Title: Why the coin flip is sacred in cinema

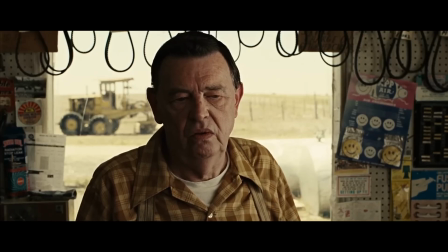0s What's the most you ever lost on a coin toss? Sir? The most you ever lost on a coin toss.
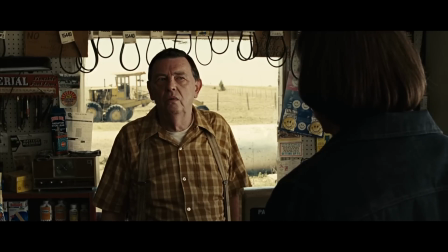8s
This scene from No Country for Old Men is remarkable. It's so tense.
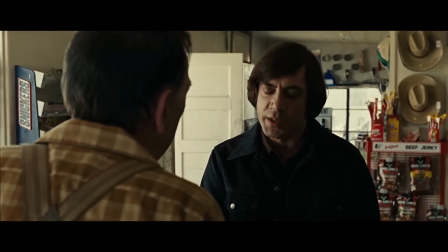15s
A force of deep darkness confronts a simple family man and turns an everyday interaction into one of existential dread.
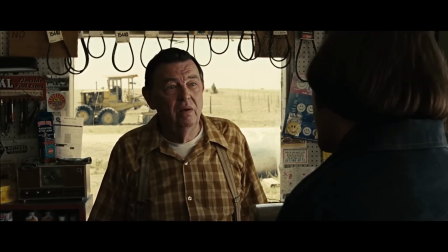23s
It's sharply written, sensitively delivered and beautifully shot. it is utterly brilliant visual
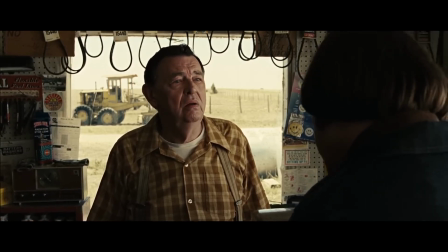31s
storytelling but it also uses a conceit which works so well on film
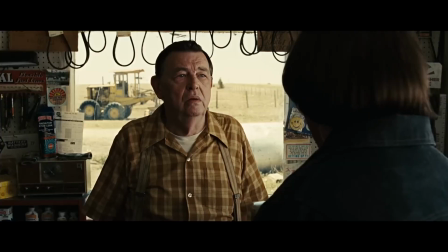36s
the simple drama of the flip of a coin it's pure storytelling person
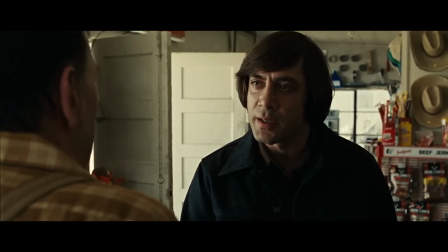43s
plot and perspective distilled into a single action in this video i want to explore the
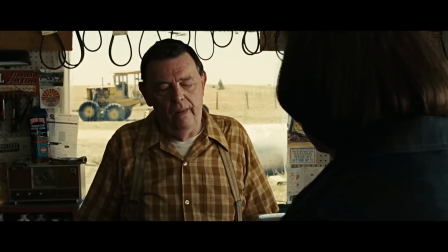49s power of the coin toss in visual storytelling look i need to know what i stand to win everything
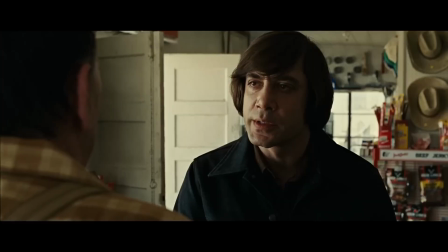58s How's that? You just tend to win everything, call it.
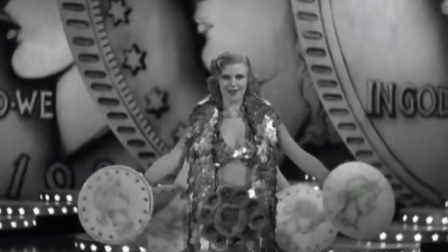64s
It goes without saying, but visual storytelling needs to show things on the screen.
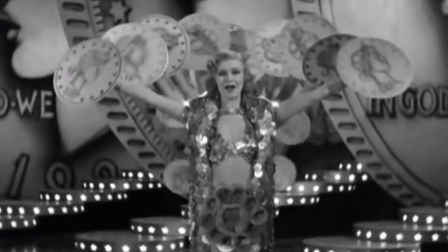69s
And coins fit the bill perfectly.
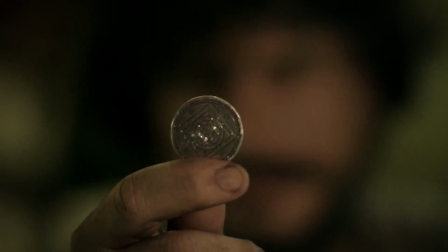72s
They provide the opportunity for action, for framing, for composition and for a reveal.
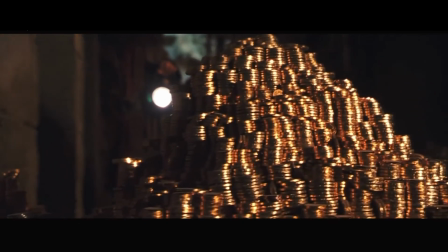81s
While coins have a financial utility, in storytelling they can have a multitude of meanings.
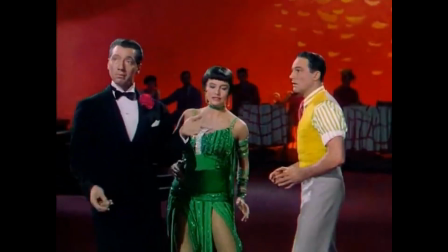88s
They can represent wealth, desire, vulnerability and in the case of the coin toss, providence, chance,
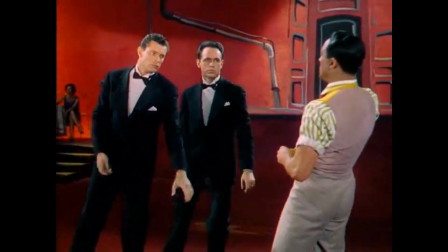97s
fate or decision making. But they don't just stand in for something else.
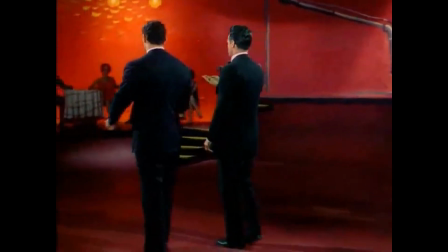102s
They don't just have an abstract value. They actually matter.
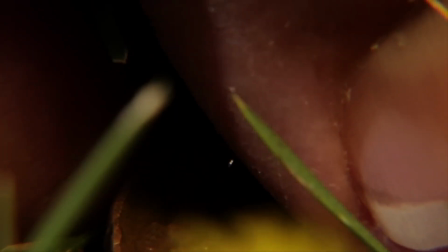107s
In a story, a coin is never just a coin, but it matters that it's a coin.
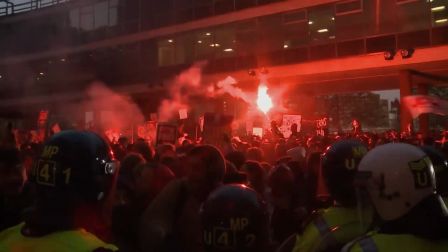115s
now there are genuine fears about loss of freedom as we accelerate towards a
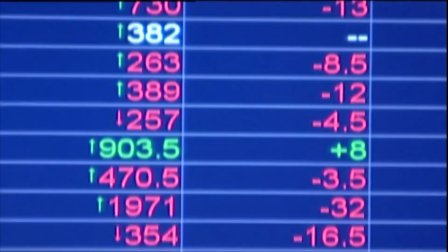120s
cashless society if everything is just zeros and ones and
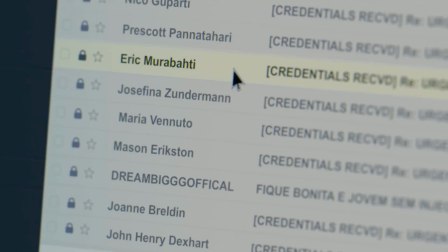125s
finance is controlled by electronic devices and a wi-fi code then well
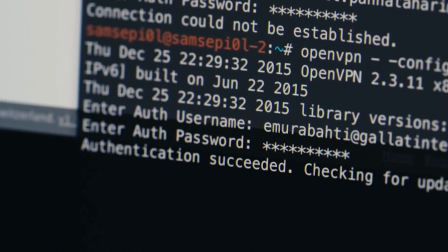129s
money can be lost at the flick of a switch digital
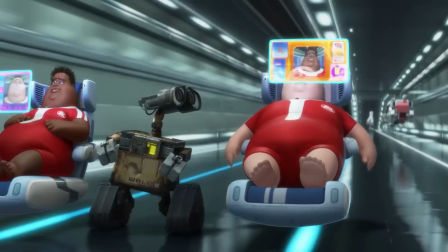135s
currency is just abstract value financial utility.
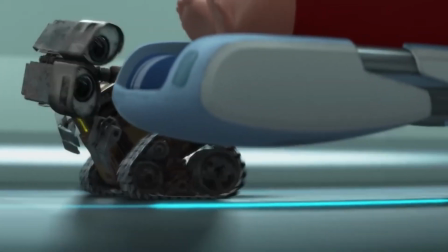140s
It doesn't have shape, weight, texture, or anything else.
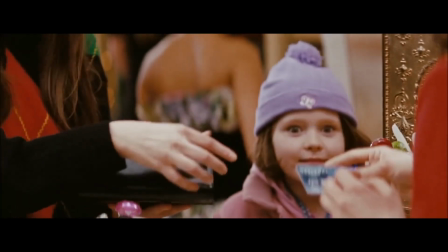145s They had magic cards.
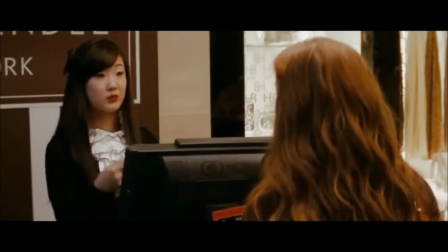149s
When it comes to visual storytelling, going cashless is deathly.
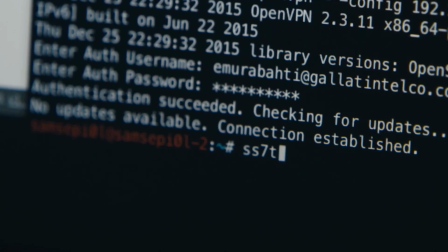155s
The binary code is intangible. We need things we can see.
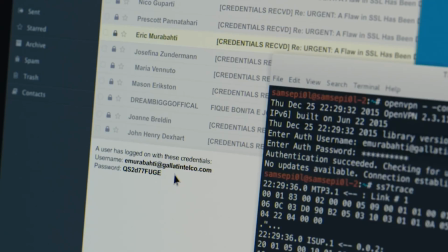161s
Numbers on a screen don't help us feel the story.
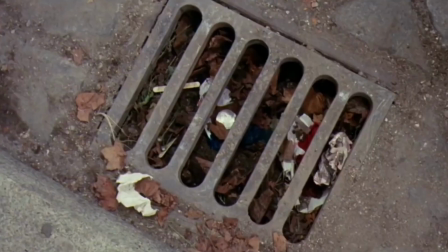166s
With cash, A kid can find a coin in a drain and buy himself a chocolate bar.
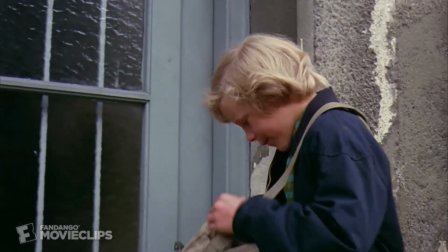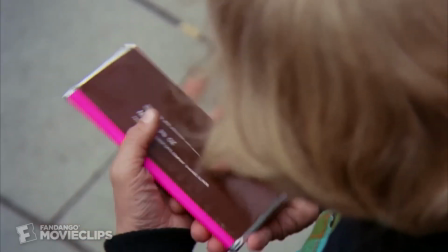A coin is an object. And in filmmaking, objects often drive the plot.
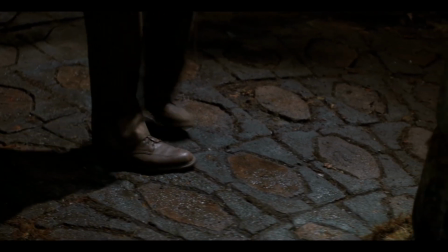193s
They draw characters in. They demand attention.
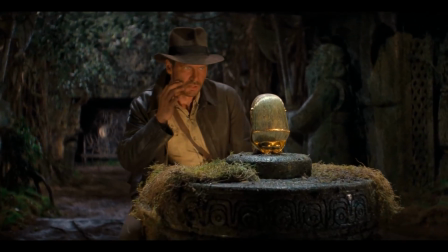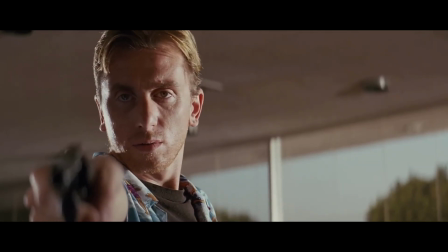203s
Objects invite questions.
What's in the case? My boss is dirty laundry.
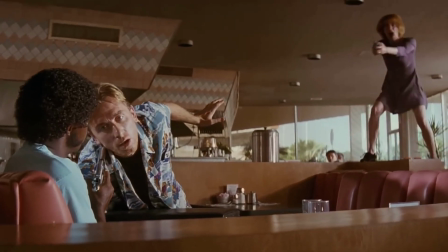208s
And objects cause conflict. As we see the character react, we learn whether this object is important to them.
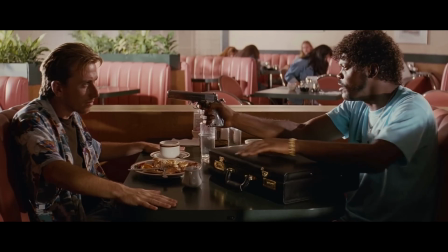217s
Objects help us know what a character is thinking, what their priorities are, and what they're willing to risk to keep them.
I've been through too much s*** over this case this morning to just hand it over to your dumbass.
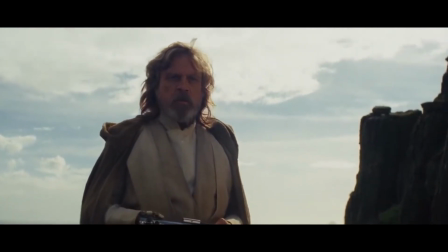228s
The importance of objects can be subverted, of course, and people can try to undermine their value and importance in the story,
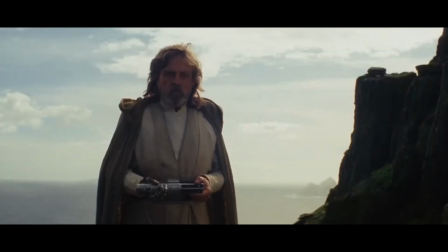235s
but they still have to be used. they still have to be thrown away and